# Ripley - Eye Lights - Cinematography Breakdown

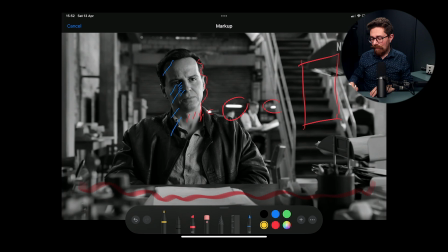16:08 There's all of that, I don't know what you'd call it, just miasma of things, character, whatever, to tell us a little bit about
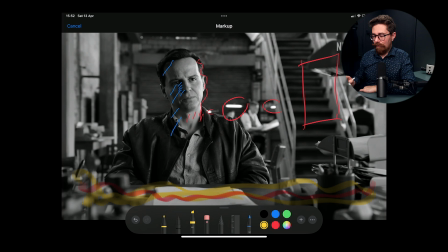16:21 Mr. Greenleaf Senior across there. There's quite a lot of structure in the background of the shot, but we're not really focused on that.
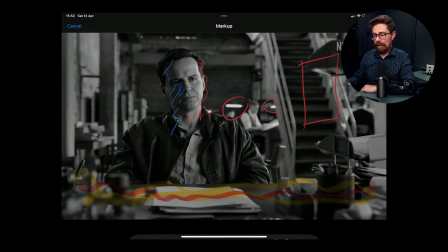16:29 It's more about the faces and the way people are lit for this. I pulled this frame out with Thomas in the bank,
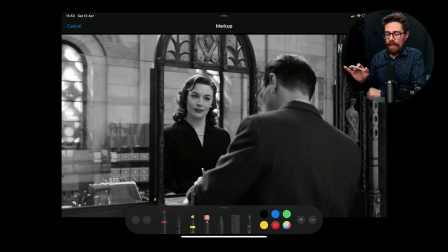16:35 and I think the reason I did it was she's getting a very soft, flattering, high-key light. And there's also a frame within a frame, which we're not talking about today, but I'll just mention it. So we've got this obvious frame just here. You know, she's there, bing, she's in a painting.
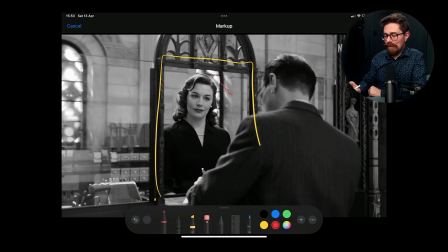16:54 And there's a lot of fun little kicks of light and dappling happening through these windows in the back. She is getting a rather beautiful hair light just cutting her out there. That is also falling on Tom just here. But everyone is pretty evenly lit.
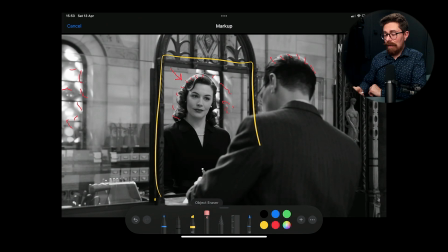17:12 There's not a massive amount of variation between her face and the back of his head just there, because normally, I don't know, you might be playing him quite down, but the whole environment here is actually
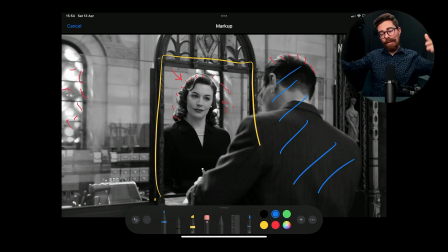17:26 softly lit, gently lit, and then there's a few dapples and things, and most of the variation is happening with structures and, yeah, this thing dividing the two of them.
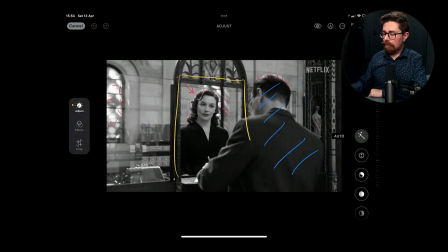17:39 So that's kind of cool. A little bit different from the other things that we've looked at. I love this shot.
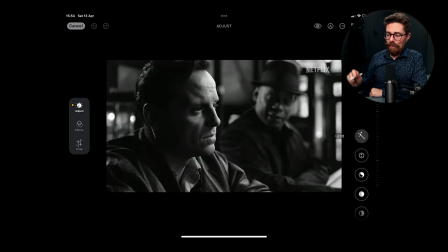17:46 It is crunchy as anything. So we've got few things that we can call out with this.
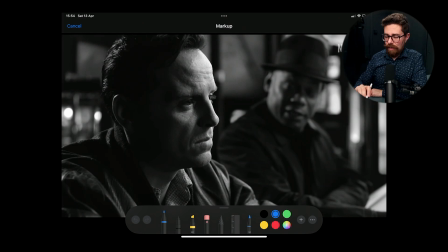17:52 Obviously, looking at the shadow, first of all, the side of Tom's face is super, super, super, super dark. That is crunched right down. Our gentleman just here is getting a good amount of shadowing across the center of his face, and his light just in the back here is sort of motivated a little bit to be from
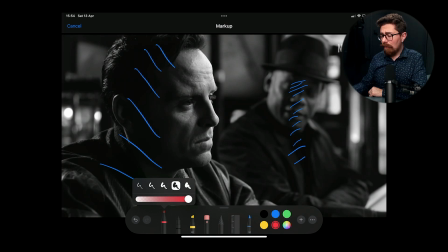18:12 whatever's going on with these windows just here. So just catching in like that, and then whatever's coming from behind over here is just catching him there. But it keeps him as this vague mystery man with his hat on, and his hat also is a factor in this.
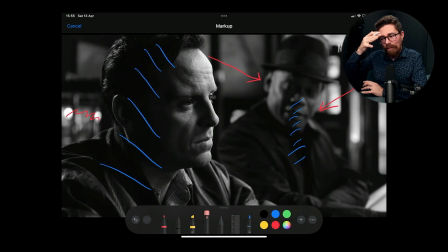18:29 You know, it's kind of shading his face even further and creating this extended silhouette for him, where he has this really, you know, stark. I guess it's almost like a character like Darth Vader. They have a really recognizable silhouette.
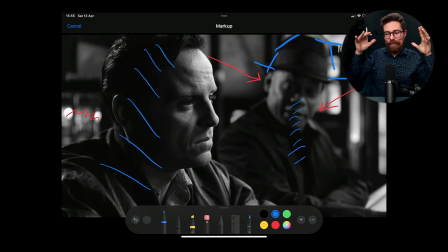18:46 So him having this dark hat on just helps to cement him in our brains. He's not a pivotal character, but he does come in later on. So yeah, interesting scene with the hat just there.
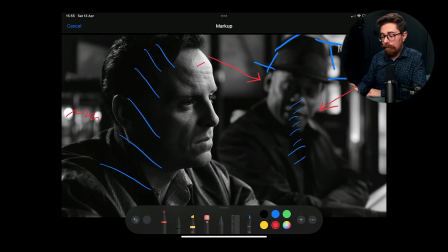18:59 And we've got pretty bright light on Tom. We're not catching too much of his second eye. We just see his eyelashes kicking around his nose just there. But the light itself also isn't crazy far around.
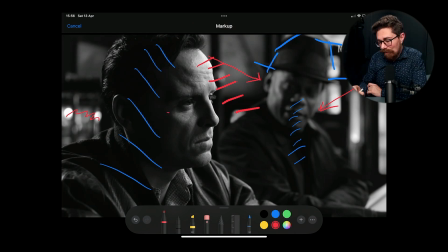19:17 So you can see this whole area that we got just here. You're able to make out a lot of detail within his eye socket just there. So that means that the light isn't super duper high, or at least if they're using a highlight, it's not the only one.
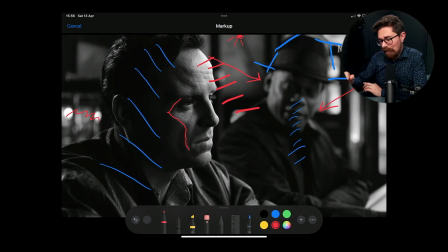19:34 It's probably quite a lot lower down. And in fact, if you look at some of the shadowing just here around his nose and things, you can kind of get a feel of where that angle would be. So I'm feeling it sort of coming from this sort of height up here and booking down into his face.
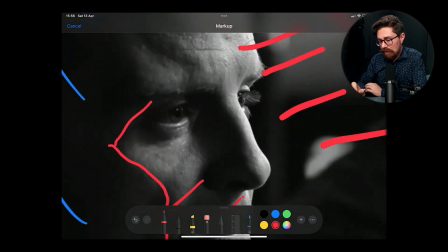19:54 And it's managing just to peek something into his eyes just there. And there's a couple of other things that you can see in that eye, but it's so far around you're not really noticing it as much at all.
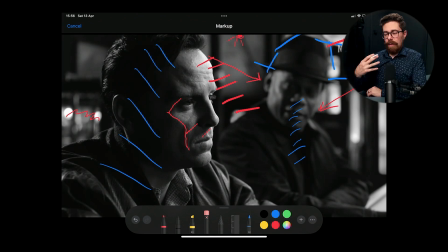20:09 For this whole scene as well, Tom is played very impassive.